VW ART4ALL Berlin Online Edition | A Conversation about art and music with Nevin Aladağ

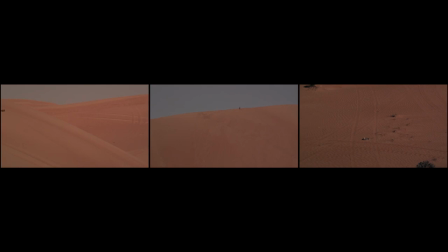Herzlich Willkommen zu einer weiteren Ausgabe der Volkswagen Art4All Online Edition.
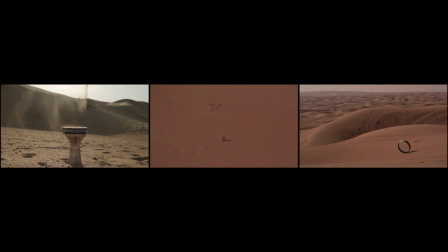Mein Name ist Sven Beckstätte und ich bin Kurator am Hamburger Bahnhof Museum für Gegenwart Berlin. In dieser zweiten Folge zum Thema Kunst und Musik sprechen wir mit der Künstlerin Nevin Aladar über ihren Einsatz von Instrumenten in ihrem Werk und das Verhältnis von Skulptur und Klang.
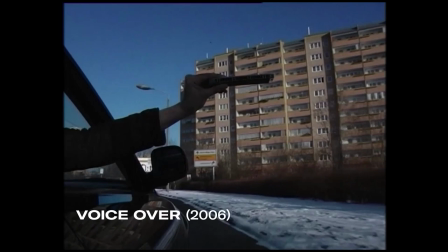Ausgangspunkt ist ihre Videoarbeit Voice-Over von 2006 aus der Sammlung der Nationalgalerie.
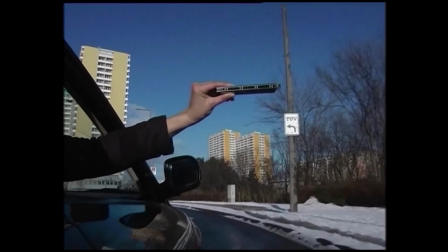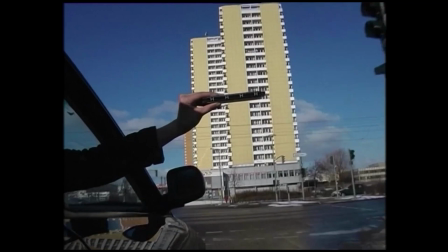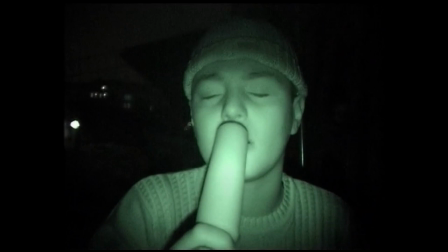Dieses Werk, in dem Aladar zum ersten Mal Instrumente einsetzte,
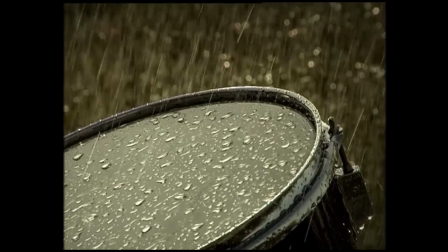wird demnächst in der von Anna-Katharina Gebbers kuratierten Ausstellung Magical Soup im Hamburger Bahnhof zu sehen sein. Nevin Aladar wurde 1972 in Wann in der Türkei geboren. Sie wuchs in Stuttgart auf und studierte an der Akademie der Bildenden Künste in München bei Olaf Metzl.
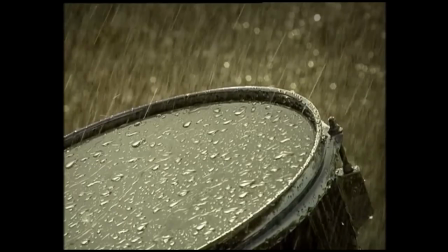2017 nahm sie an der Documenta teil. Am 7.
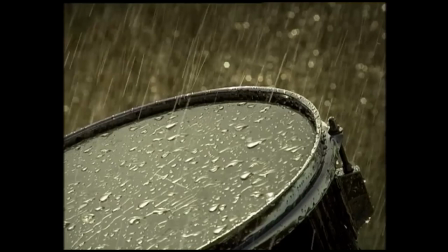Dezember 2019 eröffnete ihre Ausstellung im San Francisco Museum of Modern Art. Sie lebt und arbeitet in Berlin.
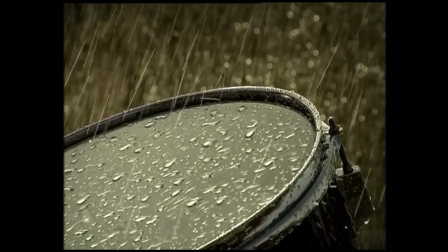Aladas Arbeit VoiceOver wurde 2007 von der Stiftung der Freunde der Nationalgalerie für zeitgenössische Kunst angekauft.
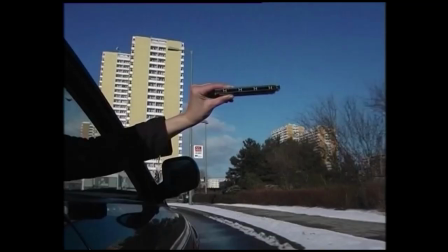Das Video ist 14 Minuten lang und besteht aus drei separaten Elementen, die hintereinander geschnitten sind.
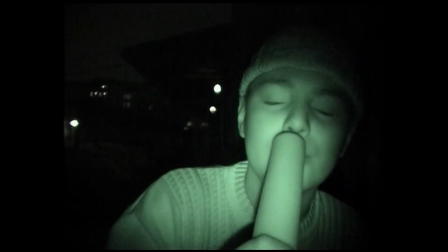Fahrtwind lässt eine munte Harmonika erklingen, Regen prasselt auf ein Schlagzeug, Jugendliche singen des Nachts türkische Lieder in einem Park.
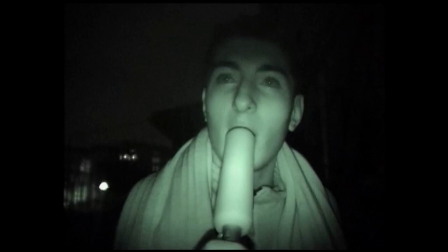Nevin, wie entstand der Film und wie kamst du auf die Idee, Instrumente quasi von der Natur bespielen zu lassen?
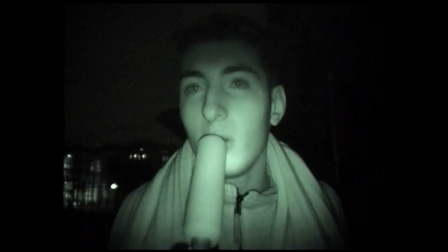Also ich hatte zuerst die Aufnahmen der Jugendlichen im Görlitzer Park gemacht.
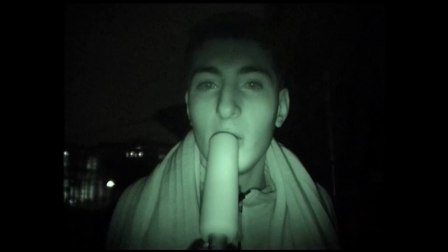Das war eher ein Zufallsfund, muss ich sagen.
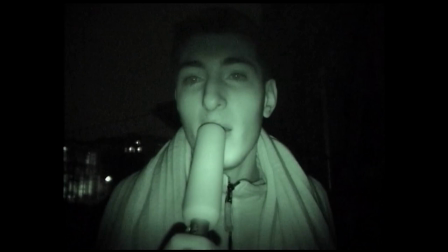Ich bin durch den Görlitzer Park im Winter gelaufen am frühen Abend und habe die dann singen hören vor so einer Art Jugendherberge. Und dann bin ich sofort nach Hause.
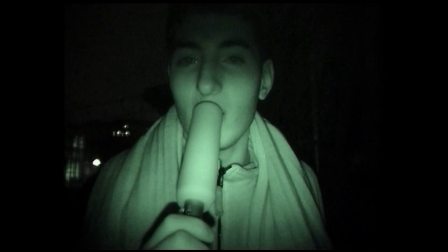Ich habe damals noch in Neukölln gewohnt und habe meine Nachtsichtgeräte, also meine Kamera mit dem Nightshot-Ästhetik geholt und habe die Jugendlichen gefragt, ob ich sie denn filmen darf.
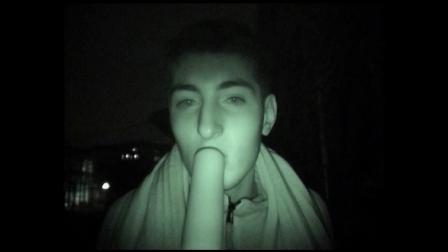Ursprünglich war der Film eigentlich für meine Eltern gedacht. Ich fand es auch verwirrend, wenn ich ehrlich bin, dass die Jugendlichen sozusagen 15,
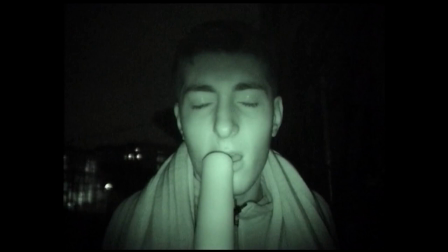16 waren offensichtlich die dritte Generation, aber diese alten Lieder meiner Eltern gesungen haben. Und weil mich das auch ein bisschen berührt hat, vielleicht auch, aber auch verwirrt hat, habe ich gedacht, ich zeichne es auf und spiele es erstmal meinen Eltern vor.
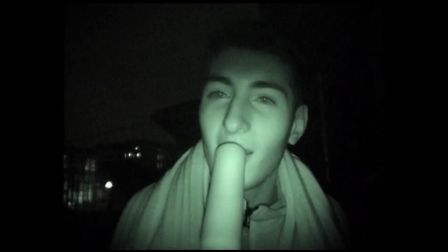Und dann fand ich es dann aber gleichzeitig so toll vorgetragen und so real auch,
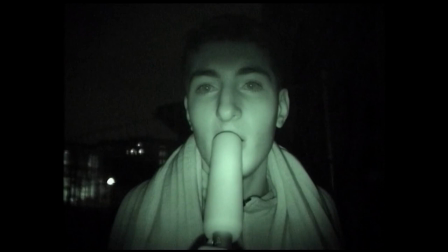dass sie das wirklich so inbrünstig gesungen haben und es war wirklich Teil von ihnen, dass ich dann beschlossen habe, ich würde es eigentlich gerne in ein Video, also in eine künstlerische Arbeit verpacken. Wie kann ich das am besten demonstrieren, ohne dass ich die jetzt nur rein singen lasse?
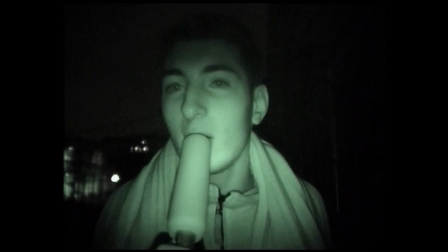Und dann sind eigentlich die Ideen stammten, okay, was ist eigentlich noch sozusagen etwas,
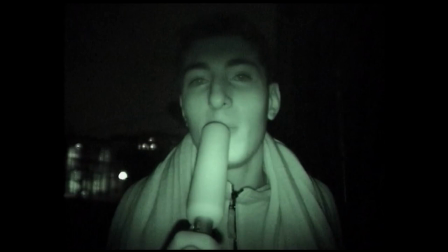was einen neuen Klang erfährt oder was auch auf eine natürliche Art und Weise einen Klang erzeugt,
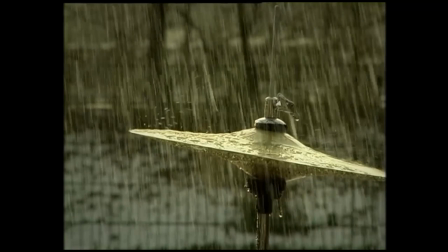der aber trotzdem erstmal verwirrend erscheint optisch. Dann habe ich einfach an verschiedene Momente gedacht, wie quasi Instrumente von der Natur bespielt werden können, also von Regen, von Wind, von anderen Elementen.
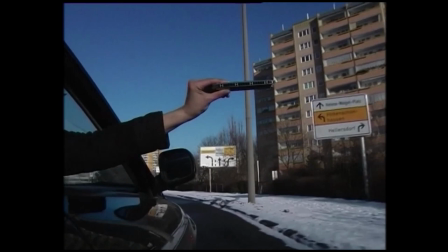Und bin dann auf das Bild des Schlagzeugs gekommen, das vom Regen bespielt wird und von der Mundharmonika,
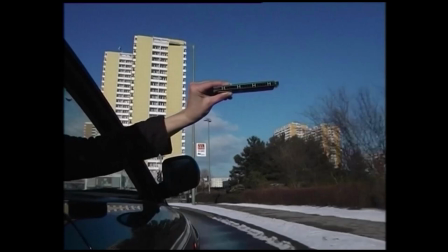die ich aus dem fahrenden Auto halte und durch Marzahn fahre, wo wiederum die Hochhäuser sich auch formal an die Mundharmonika anlehnen,
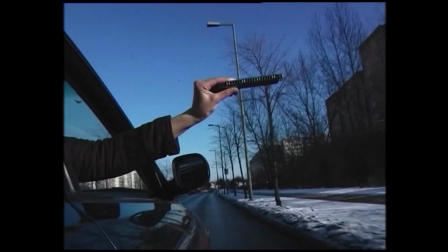nur in der vertikalen Form und die Mundharmonika dazu in der horizontalen, wo eben diese verschiedenen Stimmen da gleichzeitig erklingen und hindurchströmen.
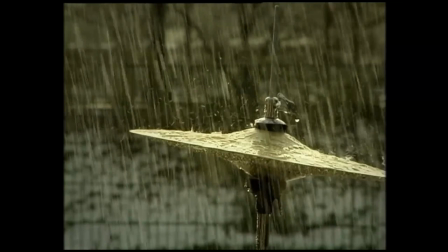Der Titel Voice-Over stammt ja aus dem Film.
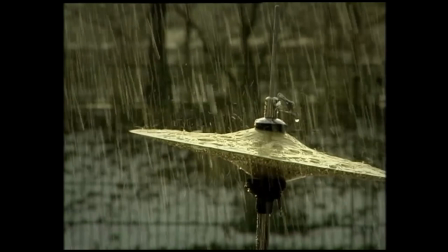Er bezeichnet die Tonaufnahme einer Stimme, die über eine andere Tonspur oder eine Bildsequenz gelegt ist. Wie verstehst du ihn hier?